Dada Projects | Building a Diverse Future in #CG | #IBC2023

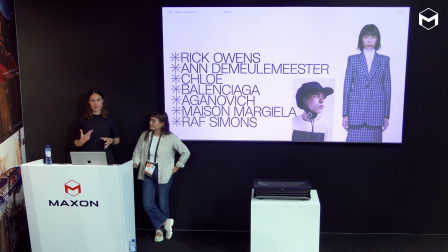3:58 So we began the project by recreating seven real-life garments into digital models and these were all garments designed by well-known fashion houses that had not translated their collection into the 3D space before.
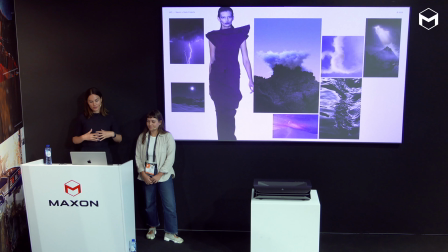4:15 Then we needed to implement those 3D garments into bespoke worlds
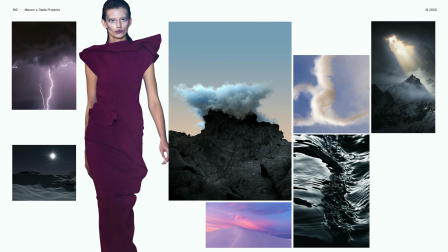4:21 and the concept we looked at was how digital art and technology could enable the future of fashion and we wanted to create dystopian and utopian landscapes which would simulate this feeling of
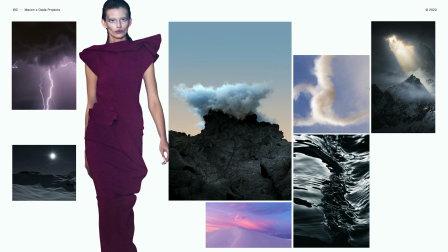4:36 tranquility to terror going from a mood board here with tones of darker energy and also heavenly digital spaces and silky textures.
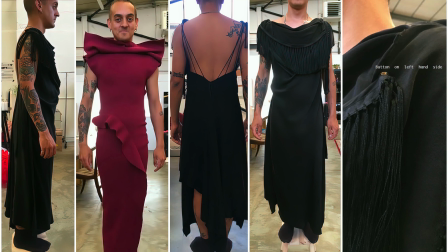4:49 So once we began the project we received the samples from Selfridges in order to study the physical properties of
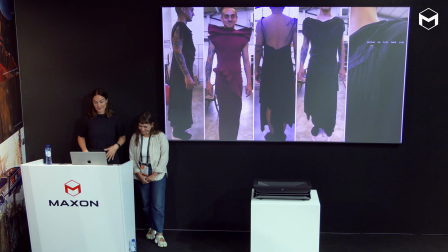4:58 the garments and obviously shout out to Dan who was very happy to try them all on for us. we studied where the buttons were, how it was draping, how it was folding, so we could recreate it in the 3D space.
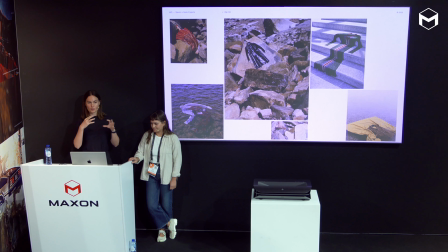5:14 So we animated the clothes that were worn by avatars for the campaign, but also we did a series of shots that wouldn't be worn by an avatar,
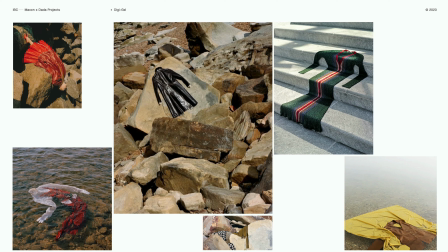5:23 so we researched visual references where clothing was either immersed in water or laid onto rocks or other type of environments.
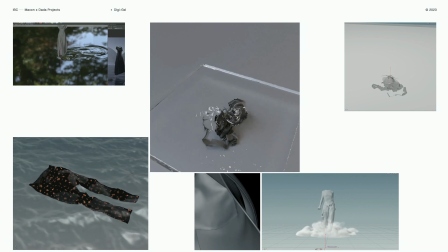5:32 And here are some of our first simulation tests.
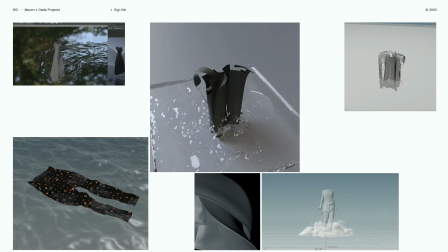5:39 And the garments were imported into Cinema 4D and Houdini to test our different simulations.
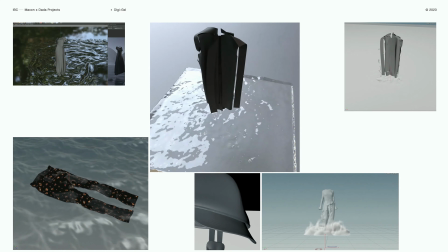5:47 We added fog. We were testing how a garment would look if it would be immersed in water.
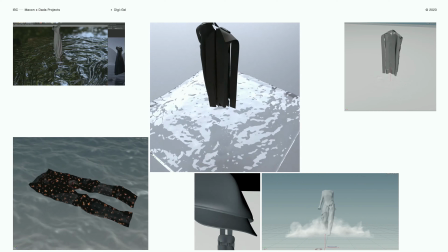5:54 Or you can see here in the middle how it would kind of create from various pieces into one coming out of the water.
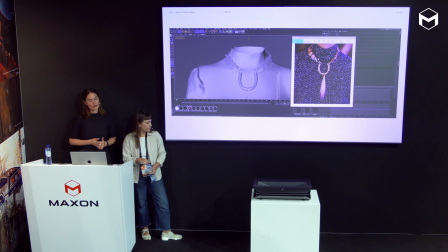6:04 Then we also created a number of accessories in Cinema 4D
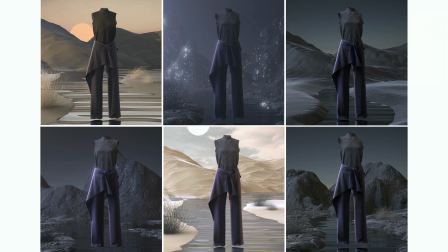6:10 and then really went into developing different environments until we were happy with the mood. So as you can see here the lighting really makes a huge difference and affects the overall tone of the scene.
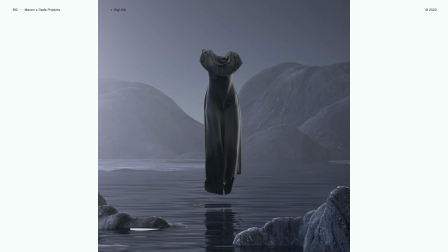6:28 Then I should mention that removing the avatar was quite a deliberate choice, so for us it added an aspect of surrealism, clothes working on their own. If we would have had to design an avatar it would have been quite distracting from the beautiful clothing and
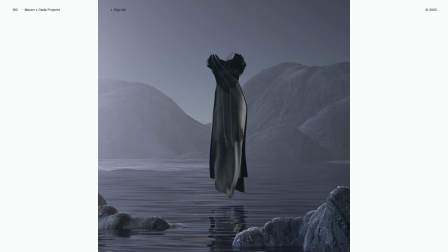6:48 also we liked how eerie it looked so it really tied into this dystopian look we were going for
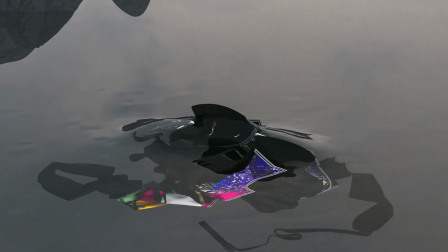6:57 and here's the end result of this campaign
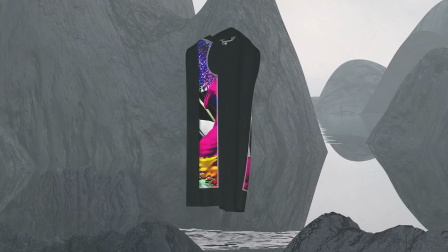7:01 the project was quite a challenging one from a technical perspective
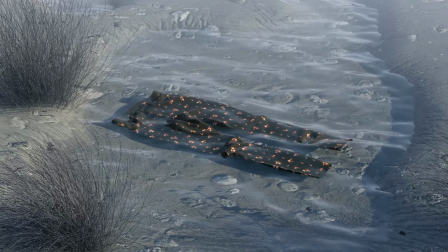7:06 especially ensuring that we had all these correct details when it came to the garments but it was a lot of fun.
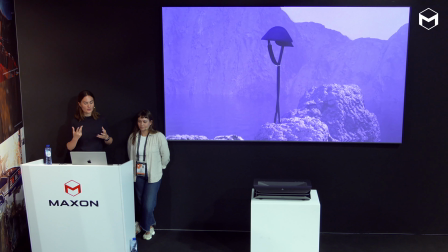7:15 It was the first time I had ever worked in an all-female-led female non-binary team,
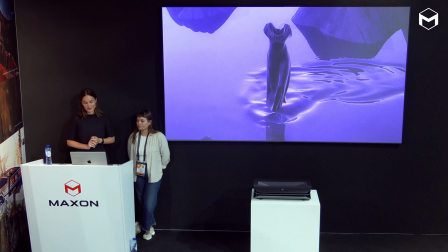7:22 so it was obviously super gratifying to go through that process and see how collaborative it was.
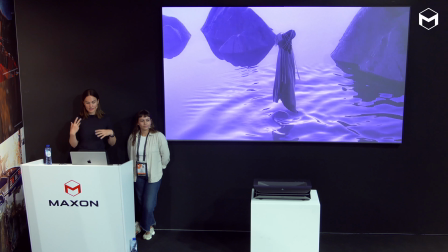7:31 And yeah, you can see that the garments animate softly and slowly through the wind.
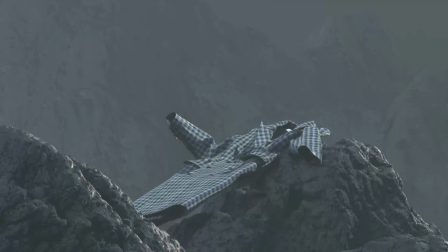7:38 We aim to create these quite impossible fabric motions to mesmerize the viewer
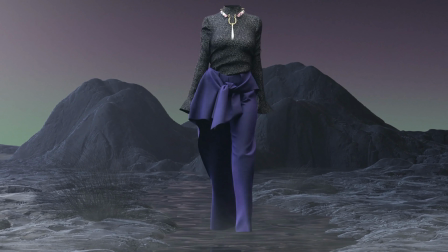7:43 throughout the film and something you might also
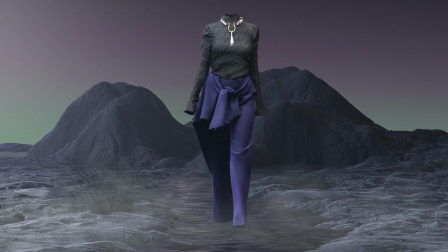7:49 been mesmerized by was the way the avatars breasts jiggle
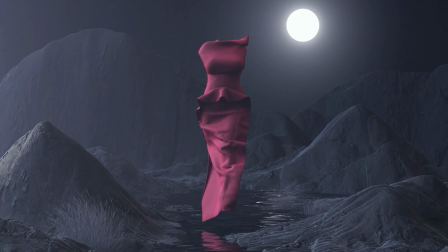7:54 and you may be wondering how we did this so